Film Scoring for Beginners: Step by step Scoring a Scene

And when we are moving chords in a less diatonic way, let's say
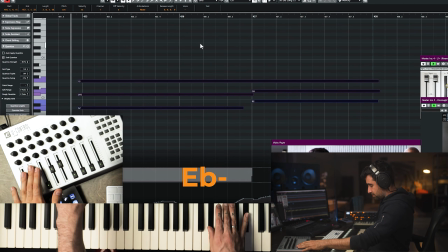it works very well for like as these 2 parts structure. And also it's very helpful because it's not concluding. It's a little bit more suspended.
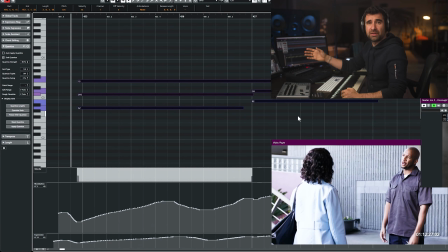16:53 In this case, it's a 5th, F to B, but it's not like a dominant chord to a 1, major or minor. It's an augmented to a diminished. So it works like this.
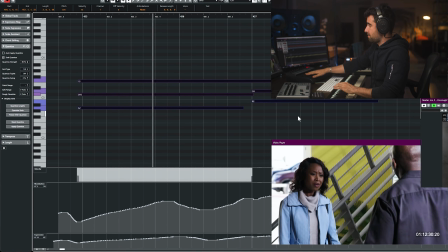17:06 Call management. All right, we could have worked it out. I didn't call management. It's that Helene.
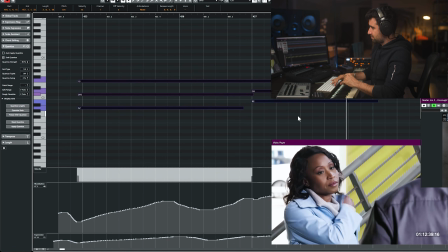17:14 She can never let things alone. You know, some people all...
Cool. All right. Dark to maybe a little bit darker. For now, we are just doing the musical sketch that follows the structure of the scene. And with that, then we can have fun because we've written the most important part. All right, let's continue.
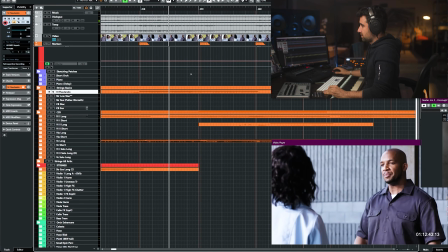17:33 You know, some people always got to stick their nose in other people's business. I'm pretty sure she was just looking out for the new girls on the block.
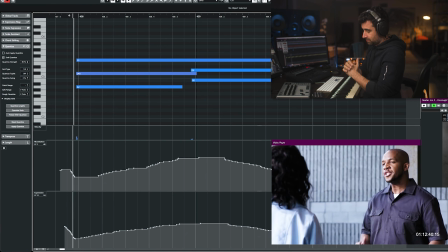17:41 And let's see if you catch what I just did.
You know, some people always got to stick their nose in other people's business.
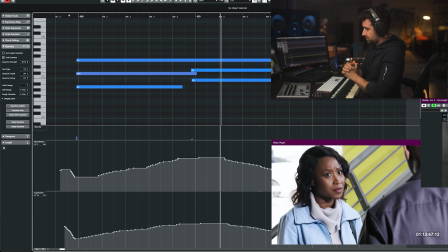17:47 I'm pretty sure she was just looking out for the new girls on the block. Yeah, sure.
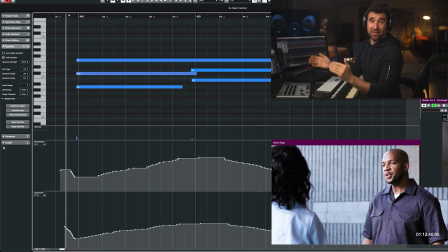17:52 It's the exact same thing that we've done earlier, right? Let's take a look.
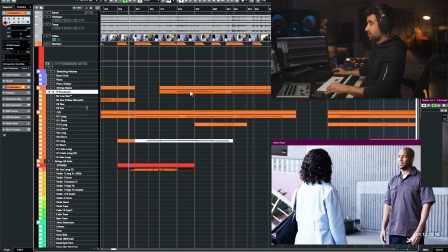17:57 So this is what I did earlier. And this is the exact same thing. I repeated the same 2 chords.
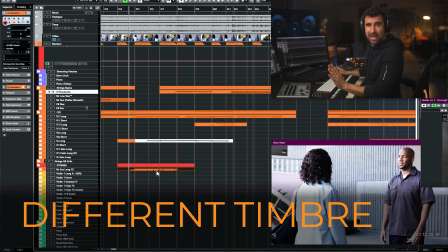18:03 Just a slightly different timbre, right? Because it's the same conflict, the same problem.
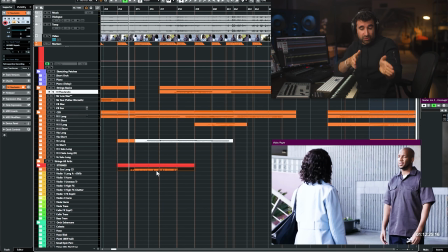18:08 It goes up and down. And up and down, there's 2 different things, but it's still within the same problem. So I just repeated the 2 chords, different timbre, because here's the strings ensemble concertino, and these are just violins flautando.
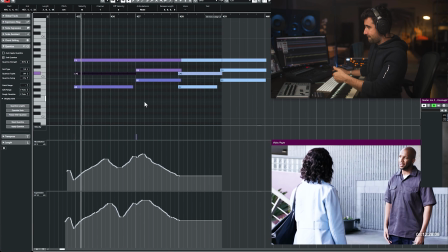18:23 But you didn't have to call management. All right, we could have worked it out. I didn't call management.
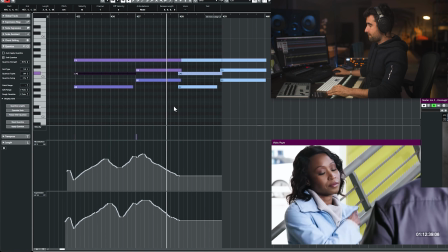18:30 It's that Helene. She can never let things alone. You know, some people always got to stick their nose in other people's business.
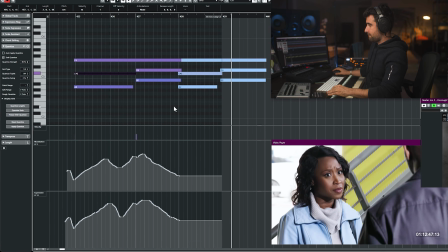18:39 I'm pretty sure she was just looking out for the new girls on the block. Yeah, sure.
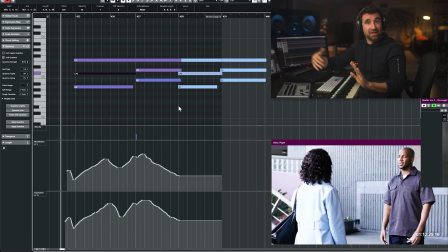18:43 If almost getting...
All right, very subtle. It's the same thing. Timbrically is slightly different, very subtle, but that's what adds a little bit of interest. If these things stay, this can go way farther later on. In this case, it won't because it's music under dialogue, and this works very well.
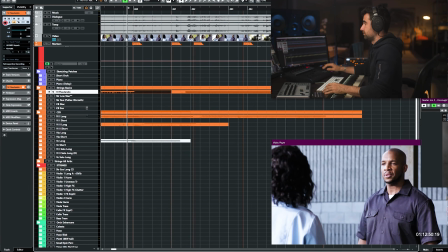19:00 All right, so the next thing we've got is...
If almost getting me fired means looking out for someone these days.
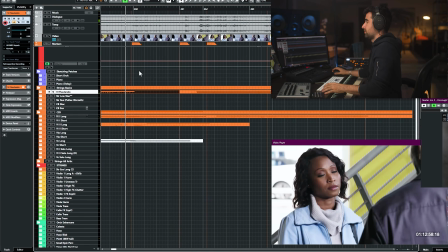19:07 Anyway, I'm sorry you were loud, and then...
Now, here's going to move faster. We can decide to follow everything, or we could simplify. I decided to follow this part here and then change later on.
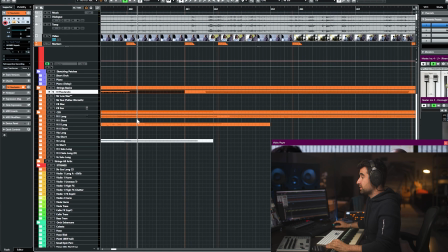19:20 So what I did is just what you see here. Violins 1, this note here. And then as it progresses, violins 2 section,
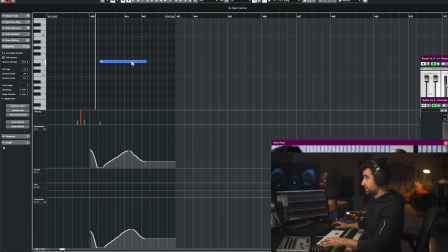19:32 this note tremolo this time, and it sounds like this.
Me fired means looking out for someone these days. Anyway, I'm sorry you were...
So it kind of like builds in intensity, tremolo, which darkens it a little bit, and then when he says, anyway, kind of like tremolo works well with, you know, the movement of his head. Also increases the intensity and it resolves. So end of the note when he says anyway. The end of the note works as the resolution sort of thing, right? I don't really have time to have like a second chord or whatever for the resolution because we start building again with the next conflict resolution pair.
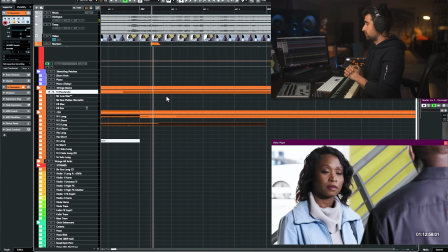20:10 And you'll see. Let's take a look.
Sorry you allowed, and then I got upset because you don't know how to move in quietly.
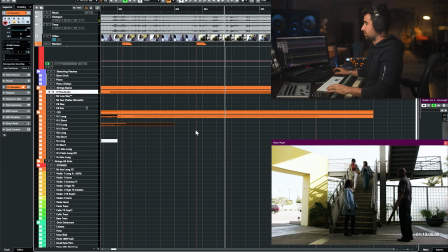20:16 You want me to apologize to you, girl? No, it's fine. I'll let her know how contrite you are.
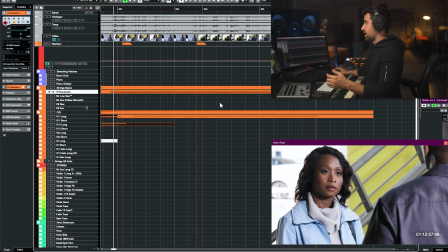20:22 So, I'm sorry that you were loud, blah, blah, blah. Do you want me to apologize? No, it's okay. And basically, kind of like diminished to minor chord.
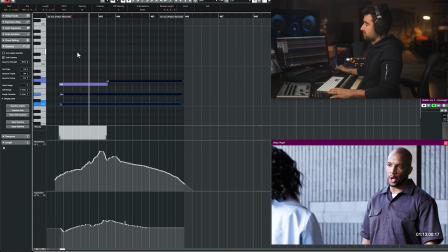20:30 Sorry you allowed, and then I got upset because you don't know how to move in quietly. You want me to apologize to you, girl?
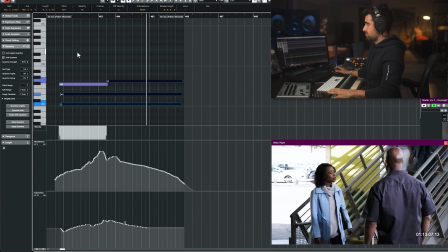20:36 No, it's fine. I'll let her know how contrite you are. Come on, girls.
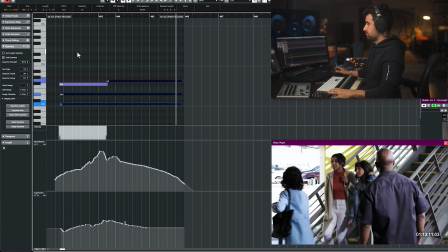20:41 We're running late.